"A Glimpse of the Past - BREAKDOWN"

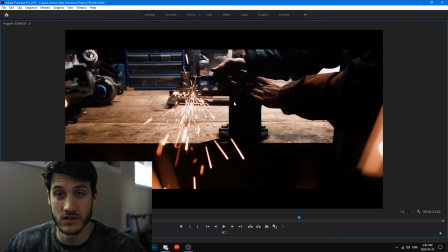[19:04]
So instead of having it the default length, I changed it to a shorter crossfade,
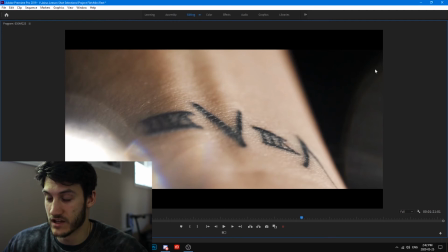[19:09]
and then brought in this shot here with light leaks to kind of replicate how close these sparks were coming to the camera.
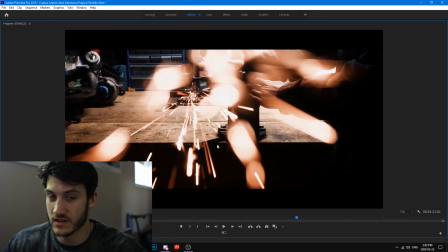[19:16]
If we go frame by frame, we've got this here. So in order to try and replicate this kind of look,
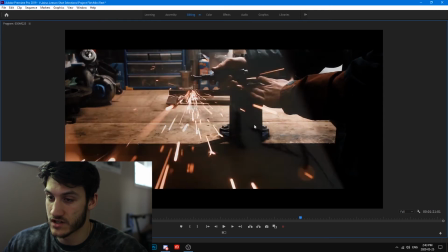[19:23]
I added the crossfade with the
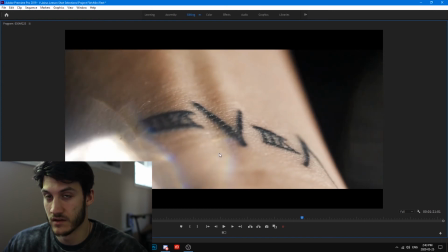[19:27]
light leaks here in order to kind of replicate how close those sparks are actually coming to the camera.
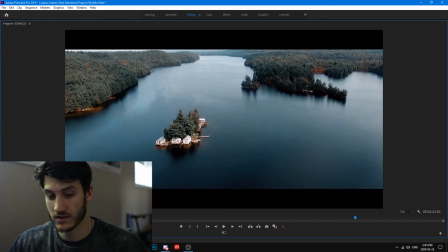[19:33]
So the color on these guys actually sucked. Yeah, it was horrible.
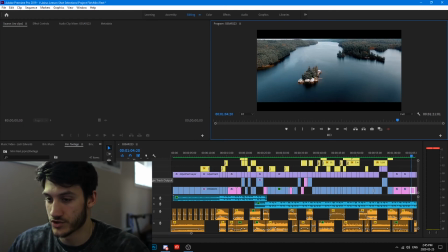[19:40]
We'll show you really quickly.
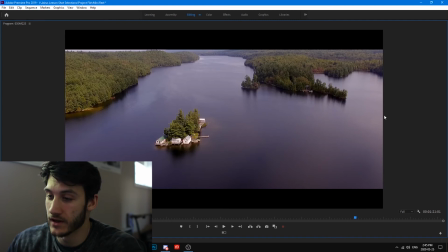[19:46]
So this was the before I graded this shot. So this is after primary corrections. The water looks super purple, and the colors just aren't where I want them to be.
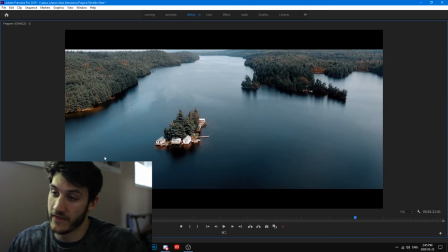[20:06]
So if we go back into the shot, we turn it on, and that's the final graded shot. This color palette works a lot better with the look I was trying to achieve for this drone shot,
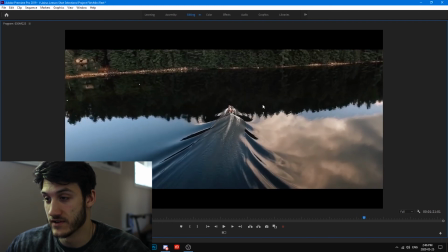[20:19]
and just to match it continually throughout the rest of the video as well. It was kind of matched as well.
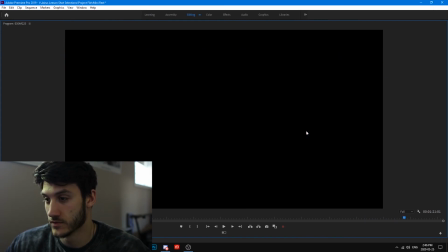[20:26]
This is some DJ stuff that I shot at home, also in quarantine. So yeah, visually that's how everything was done there.
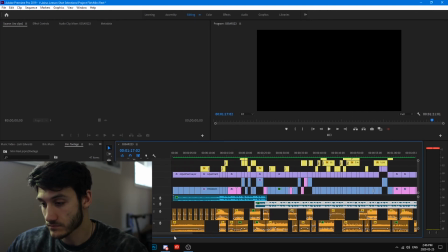[20:34]
And now I'm just going to dive in quickly to audio effects, which is probably the most important part of the video. So audio,
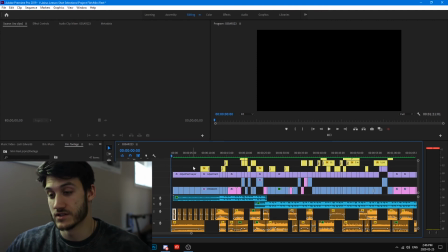[20:50]
most important part definitely of the video. If you haven't watched this video with headphones, I would suggest you do so.
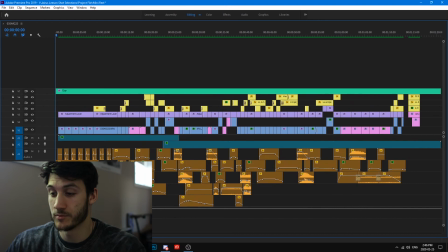[20:58]
I'm gonna put in just the full-length video without music, just with the sound effects, and you guys will be able to see, you know, the sound design that kind of went into this. A lot of these effects I made myself,
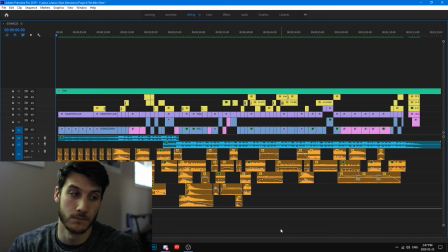[21:17]
and then kind of EQ'd them, and you know, just tried to fit them into the project as best I could. A lot of these sounds were also just nat sound that I captured on location, so that's another thing people should be taking into consideration
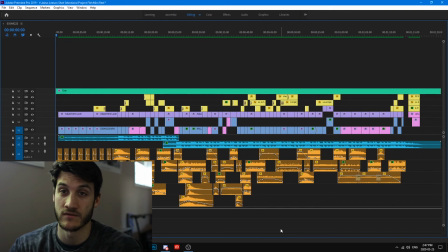[21:33]
when they're shooting, is just capturing nat sound of their surroundings, because you never know when you're going to need it. So nat sound of the surroundings is definitely one thing I would suggest, and then two is sound of the action that's happening. And then also too, like if you're looking through the lens and you're looking at your environment,
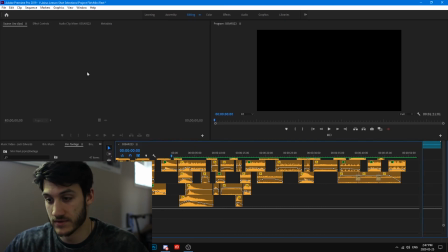[21:52]
actually a really good example of this would be this shot right here.
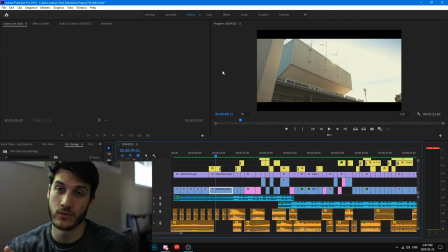[21:59]
As I was shooting this on the day, it's close to a busy road, the wind was going, the flags are moving, so you wouldn't hear the flags in the original shot, and there was no way I could get nat sound,
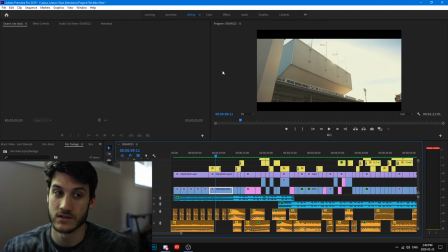[22:13]
so I had to create a flag sound by myself during the duration of this project. So sound design itself took me about 3 days on this project, just because I wanted everything to be kind of fit together a little perfectly.
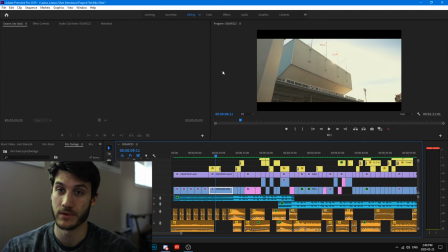[22:33]
It was kind of crazy, but you know, it worked out in the end. So visually, you want to be able to see what's happening, but you also want to be able to hear what you're seeing, if that makes sense at all. So I'm gonna overlay just the video here, just sound effects only right now.